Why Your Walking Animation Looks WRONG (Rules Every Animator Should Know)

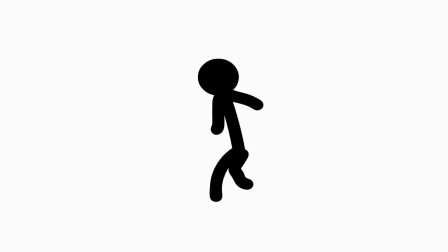Most beginner walk cycle animations have the exact same problem. The weird part is most beginner animators don't even realize they're doing it.
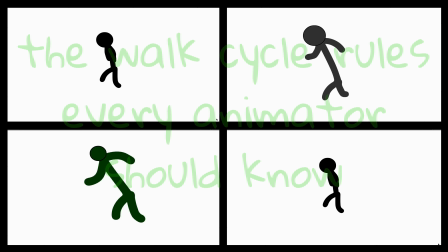So in this video, I'm going to show you the walk cycle rules every animator should know.
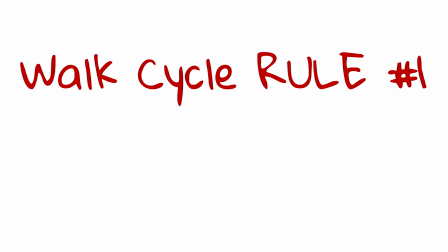Walk cycle rule number 1, weight transfer.
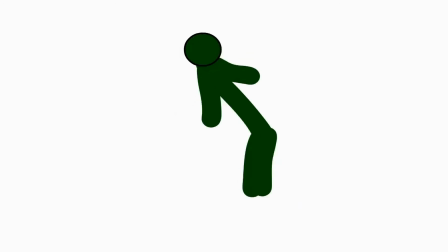One of the biggest reasons beginner walk cycles feel strange is because the character never actually shifts their weight.
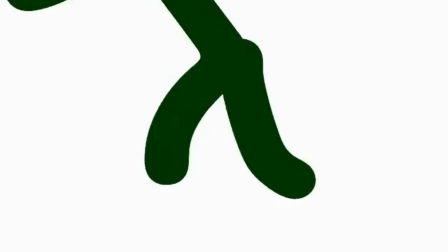Instead, they just move their legs back and forth. But real walking is not just legs moving.
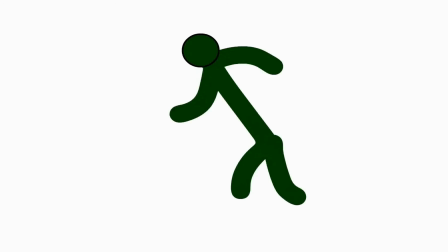When you walk, your body weight constantly moves from one leg to the other.
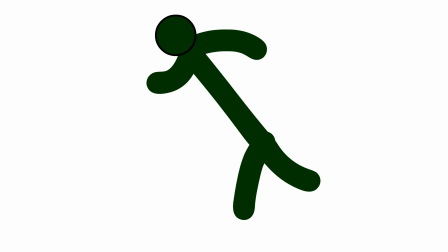Left foot, left foot, right foot. Every time one foot takes the weight, the body has to balance over that leg. If the body stays perfectly centered the whole time though, the walk starts looking floaty.
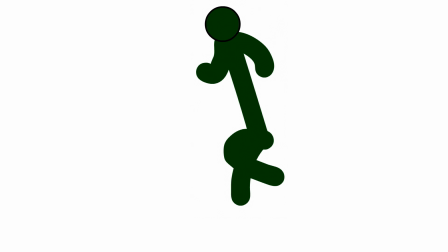Almost like the character is sliding instead of stepping. So, when you're animating a walk cycle, don't only think about the feet.
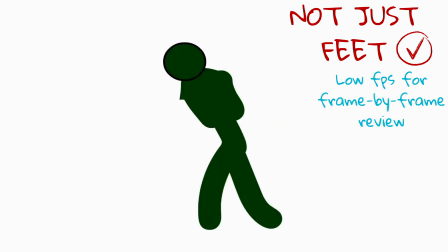Think about where the character's weight is.
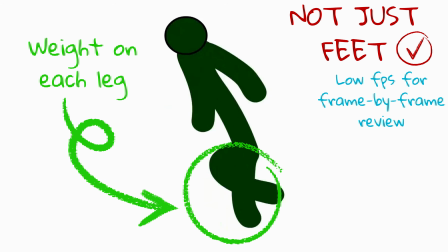When the left foot is being held up by the body should feel like it's being supported by that left side.
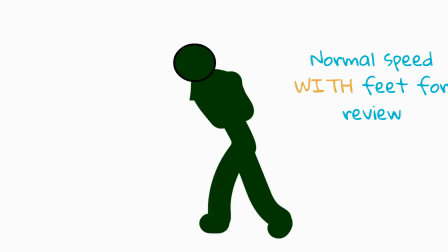Vice versa. That small shift makes the character feel like they're actually standing on the ground.
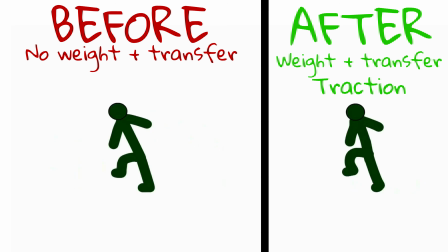And once you understand weight transfer, your walk cycles stop looking like floating legs and start turning into a real character moving through space.
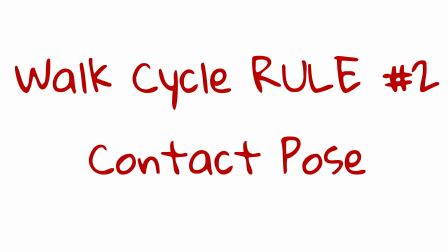Walk cycle rule number 2, contact pose. The contact pose is a moment where the front of the foot touches the ground.
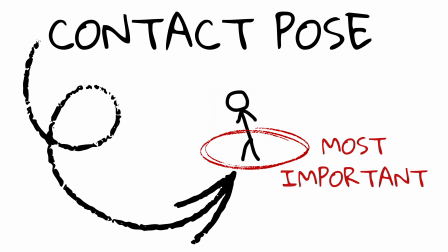This is one of the most important poses in a walk cycle.
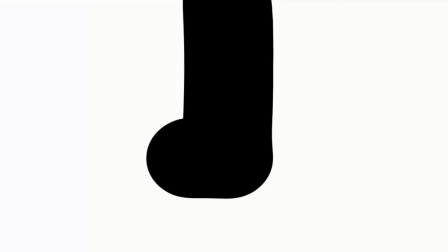A lot of beginners make the foot land flat immediately, but that usually makes the step feel stiff.
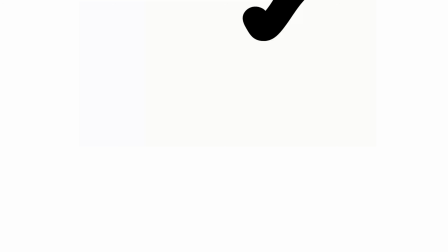In a normal walk, the heel usually touches first, then the foot rolls onto the ground. So, instead of the foot instantly appearing flat, think of it like this.
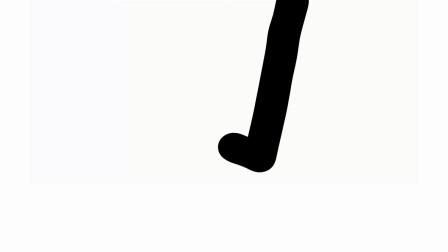Heel touches, foot rolls, and then the body moves over the foot.
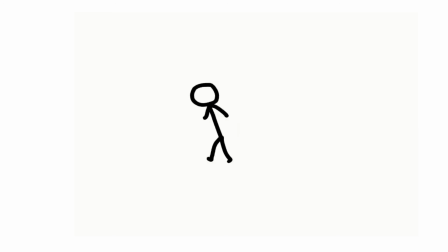That tiny detail makes the step feel much more natural. But the back foot is also important.
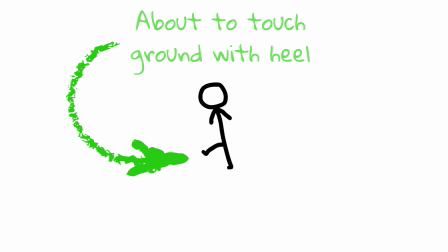While the front heel is touching down, the back foot is usually pushing off the ground. That means one foot is arriving while the other one is leaving. But if both feet feel dead or flat at the same time, the walk loses energy.
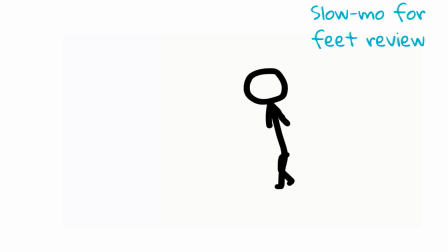So when you're animating the contact pose, show the front of the foot reaching down forward and the back of the foot pushing away. That makes the walk feel like it has a direction.
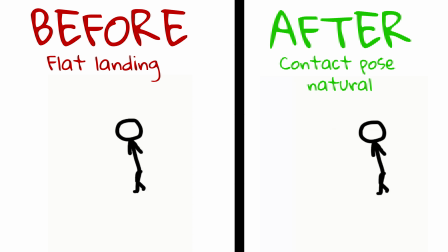And once you understand your contact pose looks right, the whole walk cycle becomes easier to understand.
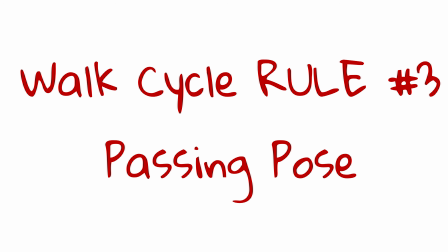Walk cycle rule number 3, passing pose. The passing pose is when one leg passes the other.
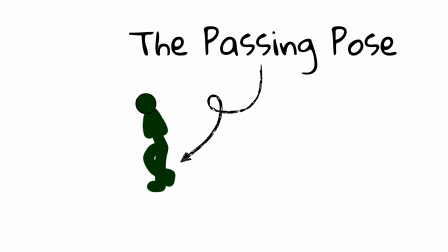This is where a lot of beginner walk cycles start breaking.
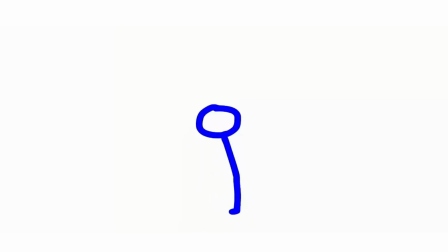The leg either swings too far, doesn't lift enough, or passes in a way that feels robotic.
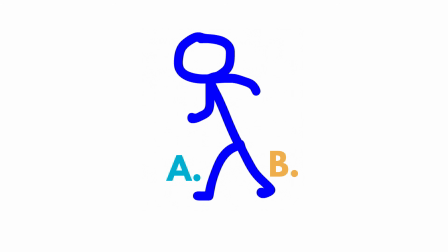But you see, in a normal walk, the leg doesn't just teleport forward.
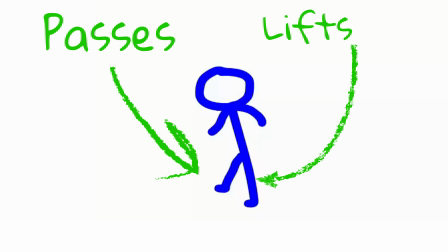It lifts, it passes the standing leg, then it reaches for next contact pose.
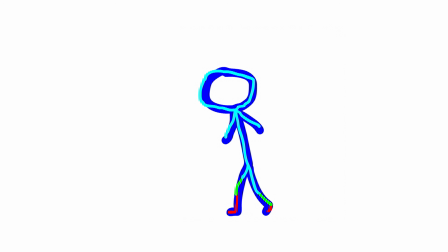The standing leg is holding the weight while the other one moves forward. That means the passing pose should feel balanced.
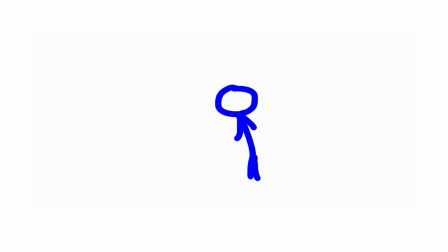If the moving leg is too low, the character can look like they're dragging their foot. If the moving leg is too high, the walk can look like they're marching.
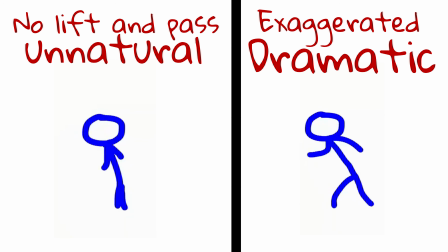So, the goal is to not make their leg huge and dramatic every time. The leg should pass naturally, the foot should clear the ground, and the body should still feel balanced over the standing leg.
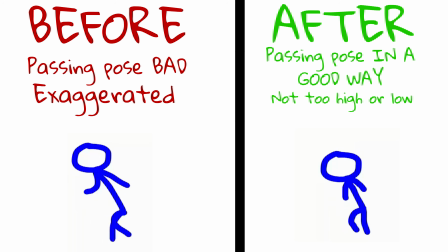And once you understand the passing pose, the walk cycle stops feeling like random leg poses and starts feeling like one smooth step after another.
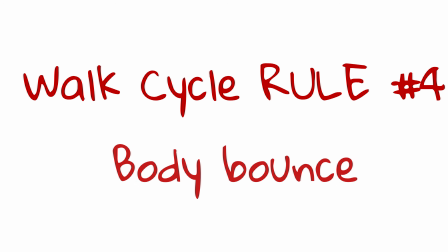Walk cycle rule number 4, body bounce. No, not like that.
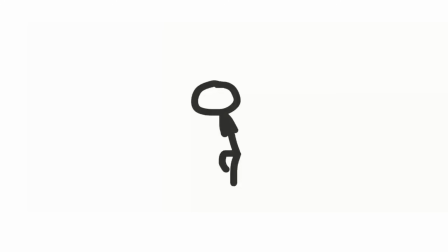What I mean is a beginner mistake is keeping the body perfectly level.